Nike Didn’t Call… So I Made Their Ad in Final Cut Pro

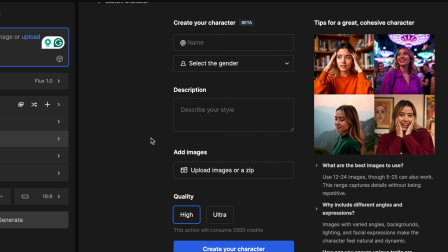You can upload 12 to 24 images of yourself,
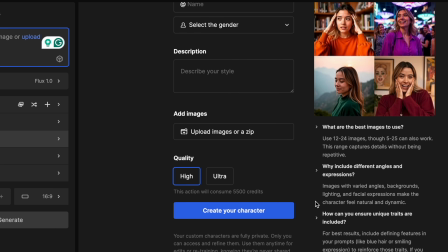and then FreePic's AI then will train a character that you can use in several different prompts,
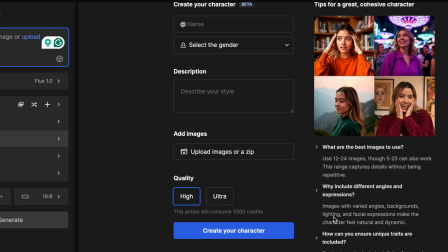several different situations. You can create different types of videos of yourself using that trained character.
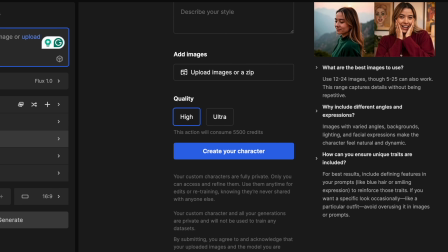And that's what I did for this next portion. I haven't tried it without training the character, so if you want that pinpoint accuracy of yourself, that may be a step that you want to try.
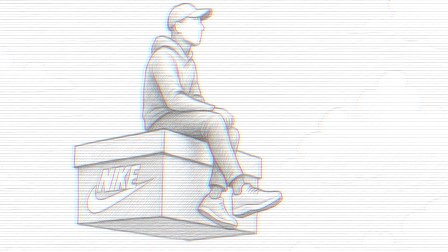So for this next scene, after the shoe explodes,
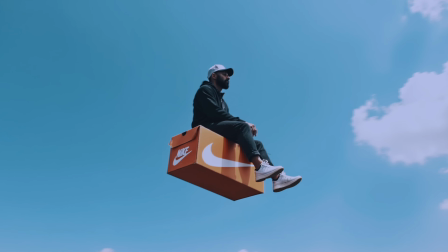I wanted to get pulled into the sky because obviously that's what happened when shoes detonate.
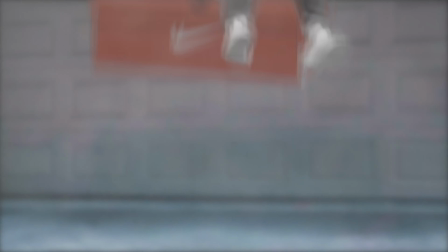This process was a continuation of the second scene. I wanted the effect to look as real as possible as the explosion is happening.
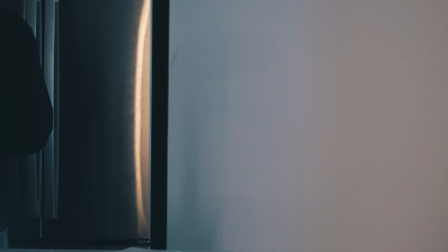I'm pulled into the sky as well as the shoebox.
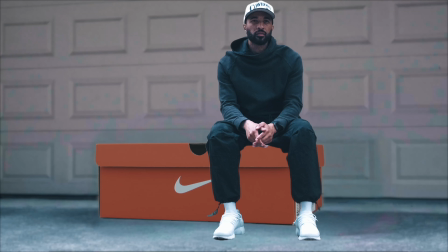And to make all of this happen, I imported a still frame of me sitting on the shoebox into FreePix's video tool.
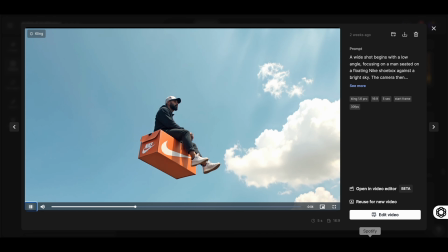This was the same effect that we used in the previous step, and this is what it came up with.
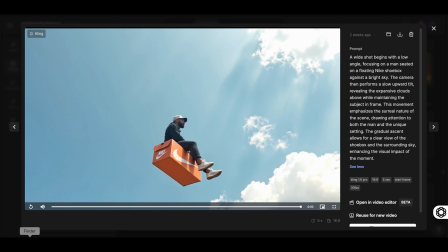It worked out pretty well. And now that I was airborne, I needed to keep flying. But how was I going to pull something like that off? Well, the solution was much more simple than the problem sounds.
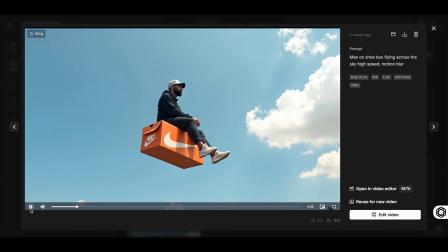In this fourth scene, I just repeated the process I just did in the third scene.
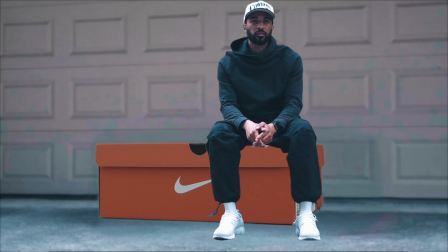I imported the same still image of me sitting on the shoebox, and this is what I came away with.
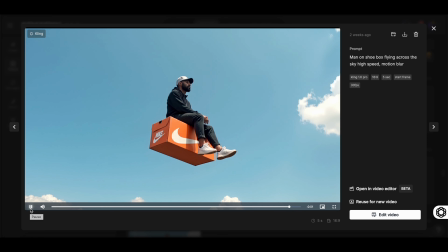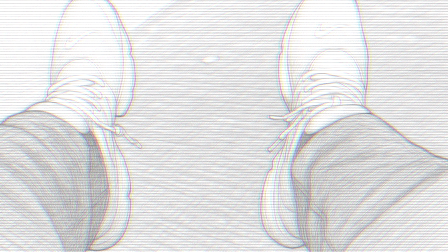For this next scene, I then got a little more ambitious. I wanted the first person point of view flying through the sky.
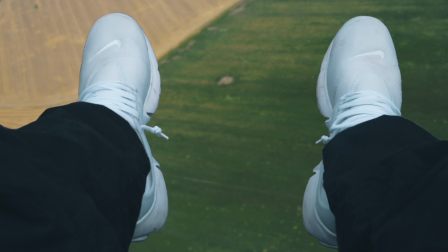So I wanted to be in first person, look down and see the earth below my feet.
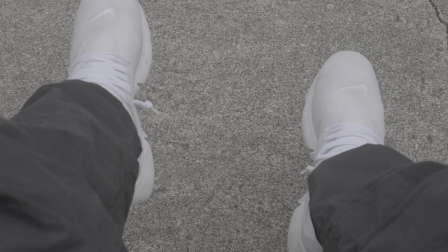So to make this happen,
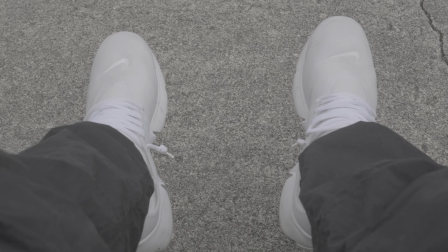I filmed some clips of myself sitting on those storage bins with my feet dangling in the air.
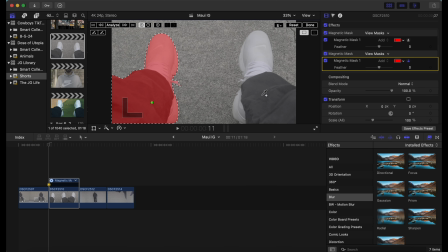I then masked out my feet and went to Artlist,
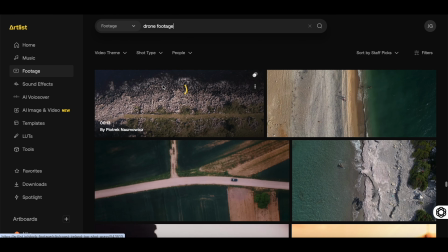which is a service that I pay for that provides high quality stock footage.
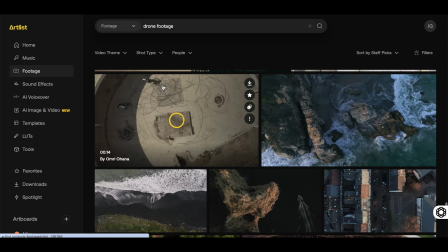And I just found a clip of drone footage flying above the earth.
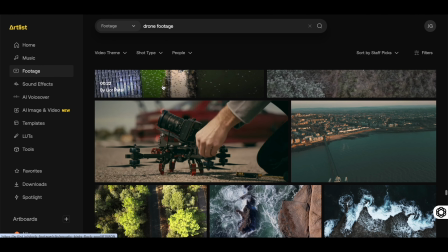I selected that, brought it into Final Cut Pro,
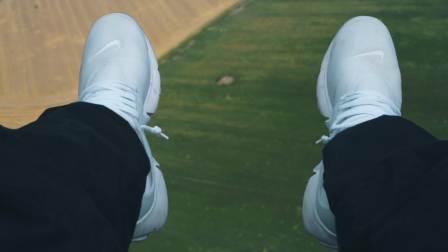and overlaid my masked feet on top of that clip.
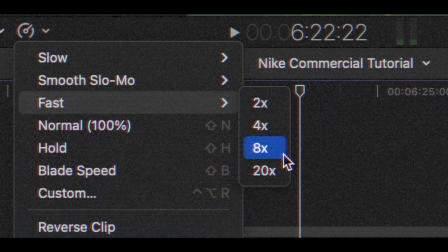I then sped the clip up a little bit to make it look like the flying was going at a pretty high speed, and then it was as simple as that.
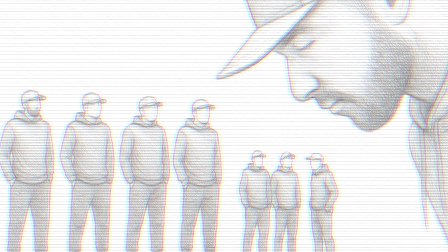For this next part, it gets even more crazy. So I filmed one long take of myself
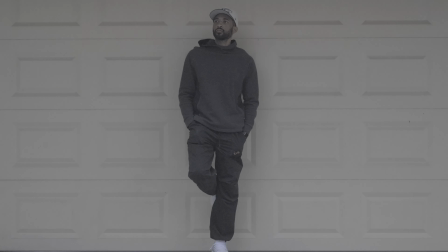standing in various parts of the screen, and then I chopped that into a bunch of mini clips.
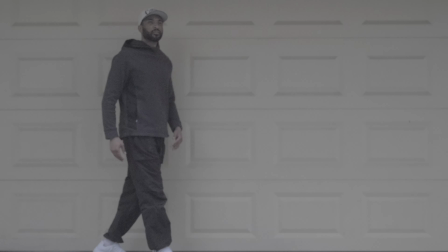I masked myself out of each clip,
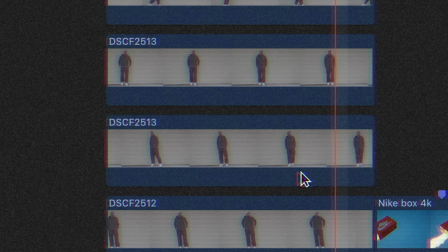and then I stacked all those clips together to make it look like a crowd of mini-me's.
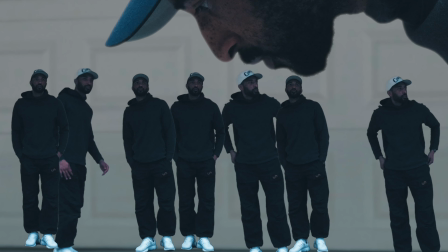I then overlaid another clip of myself looking down on all of the tiny versions of myself. And I don't even know what to call this clip, but I just liked the way it looked and I went with it.
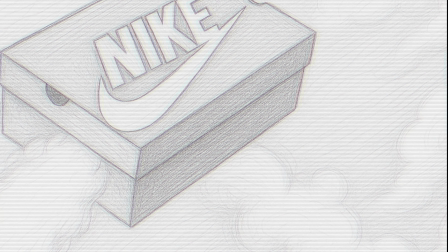So for this next scene, to send this ad off with a bang, I went back to FreePic.
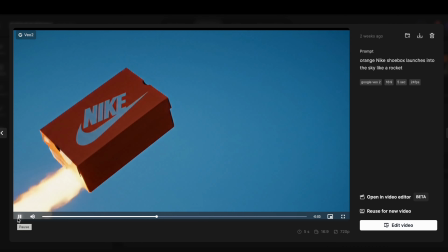I didn't use any reference images this time, and I just simply used this prompt.
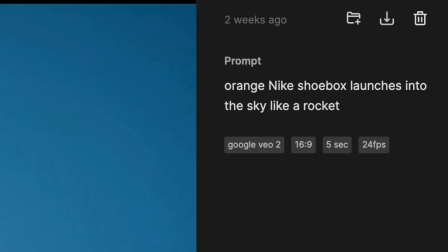Orange Nike shoebox launching into the sky as a rocket. No reference images, no help to the AI at all.
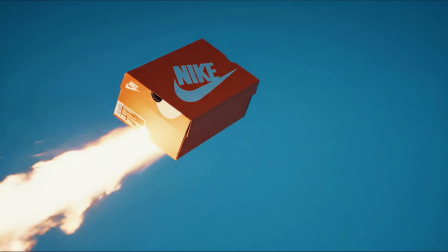Simply a text prompt. And this is what it came away with.
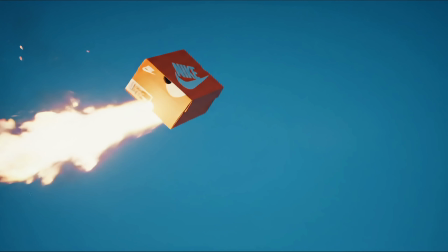And I felt like this clip perfectly sealed the deal. It brought the whole ad together and made for the perfect outro.
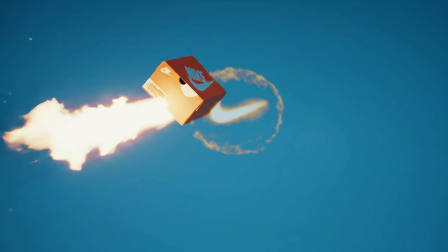I also added the kind of explosion logo in the sky as well as the final part of that scene.
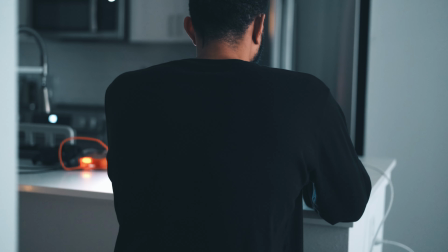So I threw everything together into Final Cut Pro, layered in the sound design, and somehow it all came together.